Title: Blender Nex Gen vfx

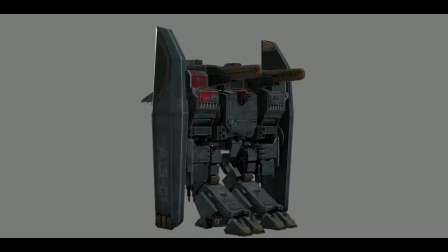[16:33]
So this is what we would do to get approvals. There's a few frames here that are missing.
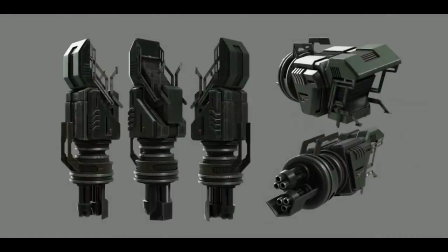[16:41]
We also show the characters under different lighting conditions. We had a standard set of 5 different lighting conditions that we would show them under,
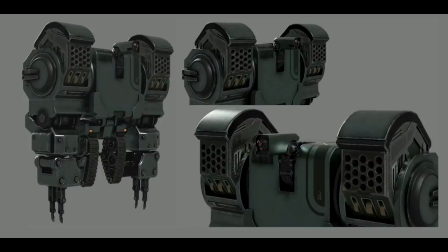[16:48]
so that we were assured that the surfaces and the materials would react as we expected them to. But that's a nice thing about using physically based materials. You do that and you get very, the results are almost always what you expect.
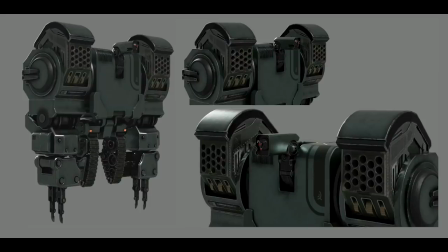[17:07]
You don't get weird, specular or diffuse responses out of the materials and things like that. So it was a big boon to the production to use the PBR workflows. We also used, I don't think I mentioned it earlier on, but we used the filmic transform and worked in a linear color space. All right, so before I show the movie, this is all we did for the interiors,
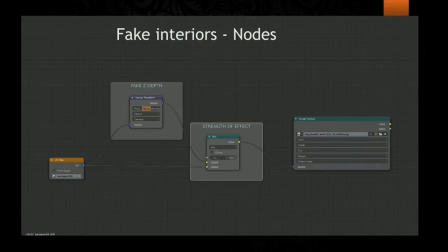[17:38]
like a super stupid, silly little hack, but I'll show you the results.
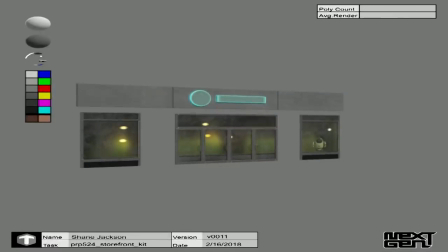[17:44]
And it created a little bit of interest inside the buildings,
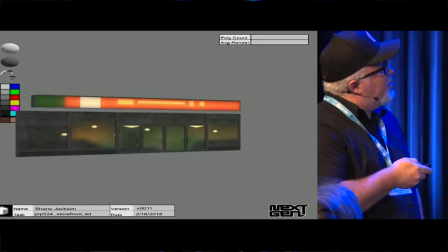[17:49]
a little bit of depth where we actually had nothing on the interiors.
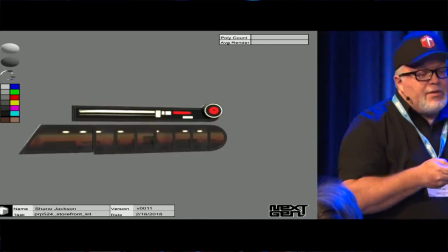[17:56]
So again, not hyper realistic, but it was convincing enough that you ignored it in the scene, right?
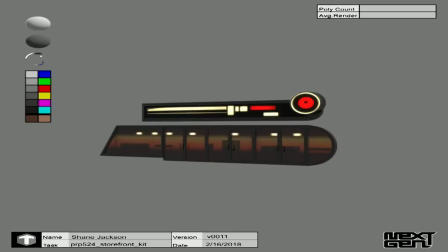[18:03]
You didn't care that there was nothing in the interiors. So very cheap, very simple.
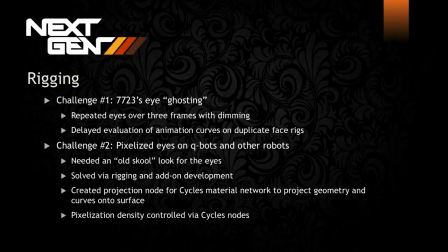[18:10]
Then we get to rigging. So a couple rigging challenges I'll talk about directly. There was the Seven's eyes ghosting. So we had about a 3-frame lag on Seven's eyes when they would move around. So we did that basically with sort of drivers and expressions, referencing the animation blocks, but delayed. And then the other one was the pixelated eyes on the Qbots. So this was an add-on that we developed that projected geometry and curves onto surfaces and generated texture maps in the Cycles material network. So those textures, we then just used some standard techniques to get them pixelized. So I'll show you the results of that.
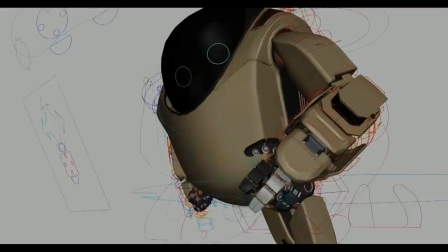[19:01]
Just an example of one of the rigs in the movie.
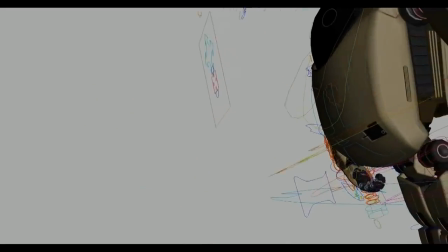[19:06]
Now there's obviously a ton of controls here, but you can turn, once you grab the top node of the character,
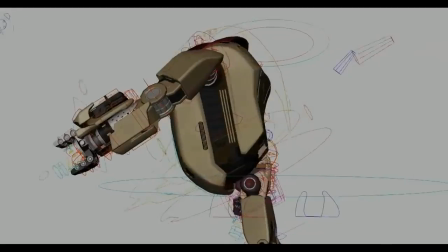[19:13]
you can actually turn various portions of the control rigs on and off,
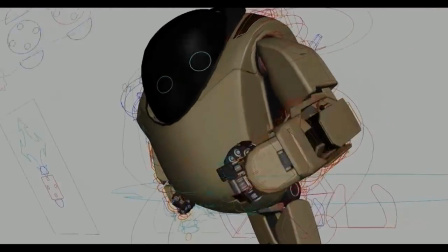[19:17]
and you can go from super simple for blocking to more detailed on different sections of the character.
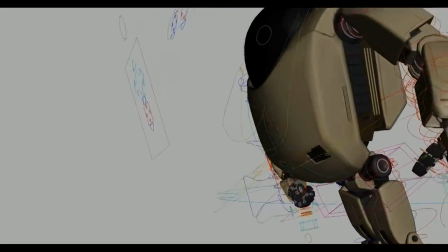[19:22]
Most of the time, the facial animation controls are actually not visible, so all these controls can be turned on and off as you needed them.
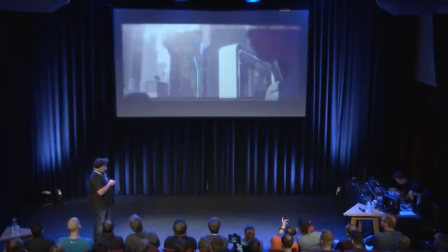[19:31]
And that resulted in this in the movie.
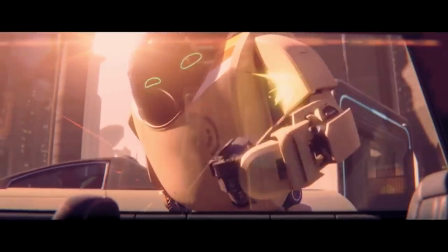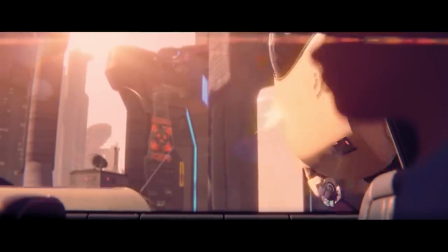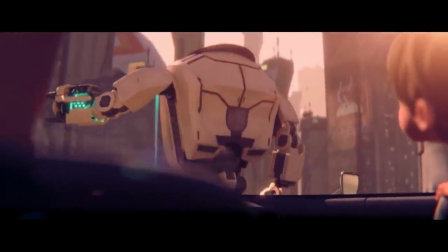[19:45]
bit of a culmination of the work that was done for his arm through the various departments as well.
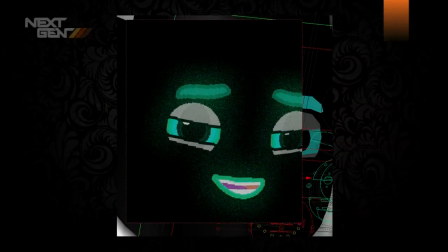[19:52]
And here's the Cubot's eyes. So all this stuff was generated procedurally. There was no actual textures for any of the eyes. It was all just based on geometry and curves. Here you can see he's at a fairly high res, so we wanted the Cubot 6s,
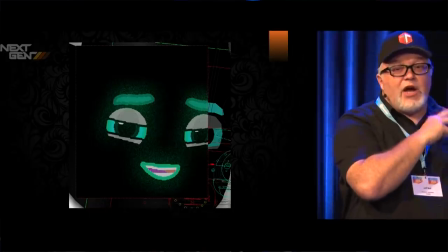[20:07]
which are the newer versions, to have a much higher res look than the Cubot 5s.
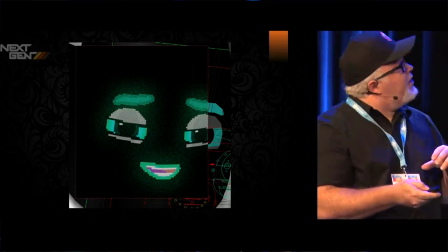[20:11]
They actually have exactly the same facial rig. You can see here, as we go through, we're actually de-resing it, but it's the same rig.
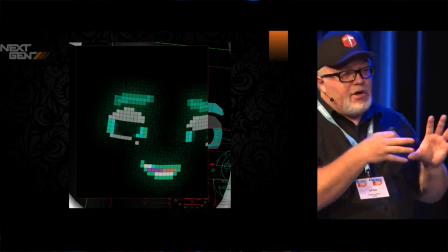[20:19]
All we do is we change one parameter in our material network, and we get a more pixelized version of it.
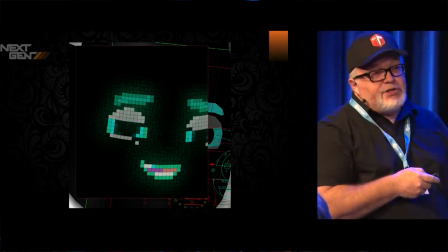[20:26]
We also had different color variations too, and again, that was just another node in the material network.
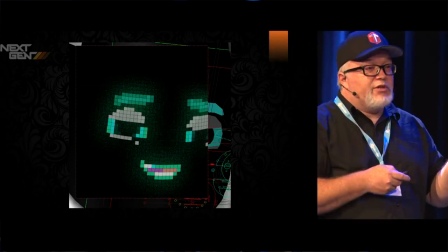[20:30]
So it was robot really, really useful for all of the robots that we had in the movie.
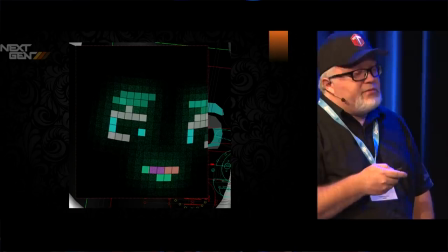[20:35]
And then, yeah, there's the Atari 2600 version.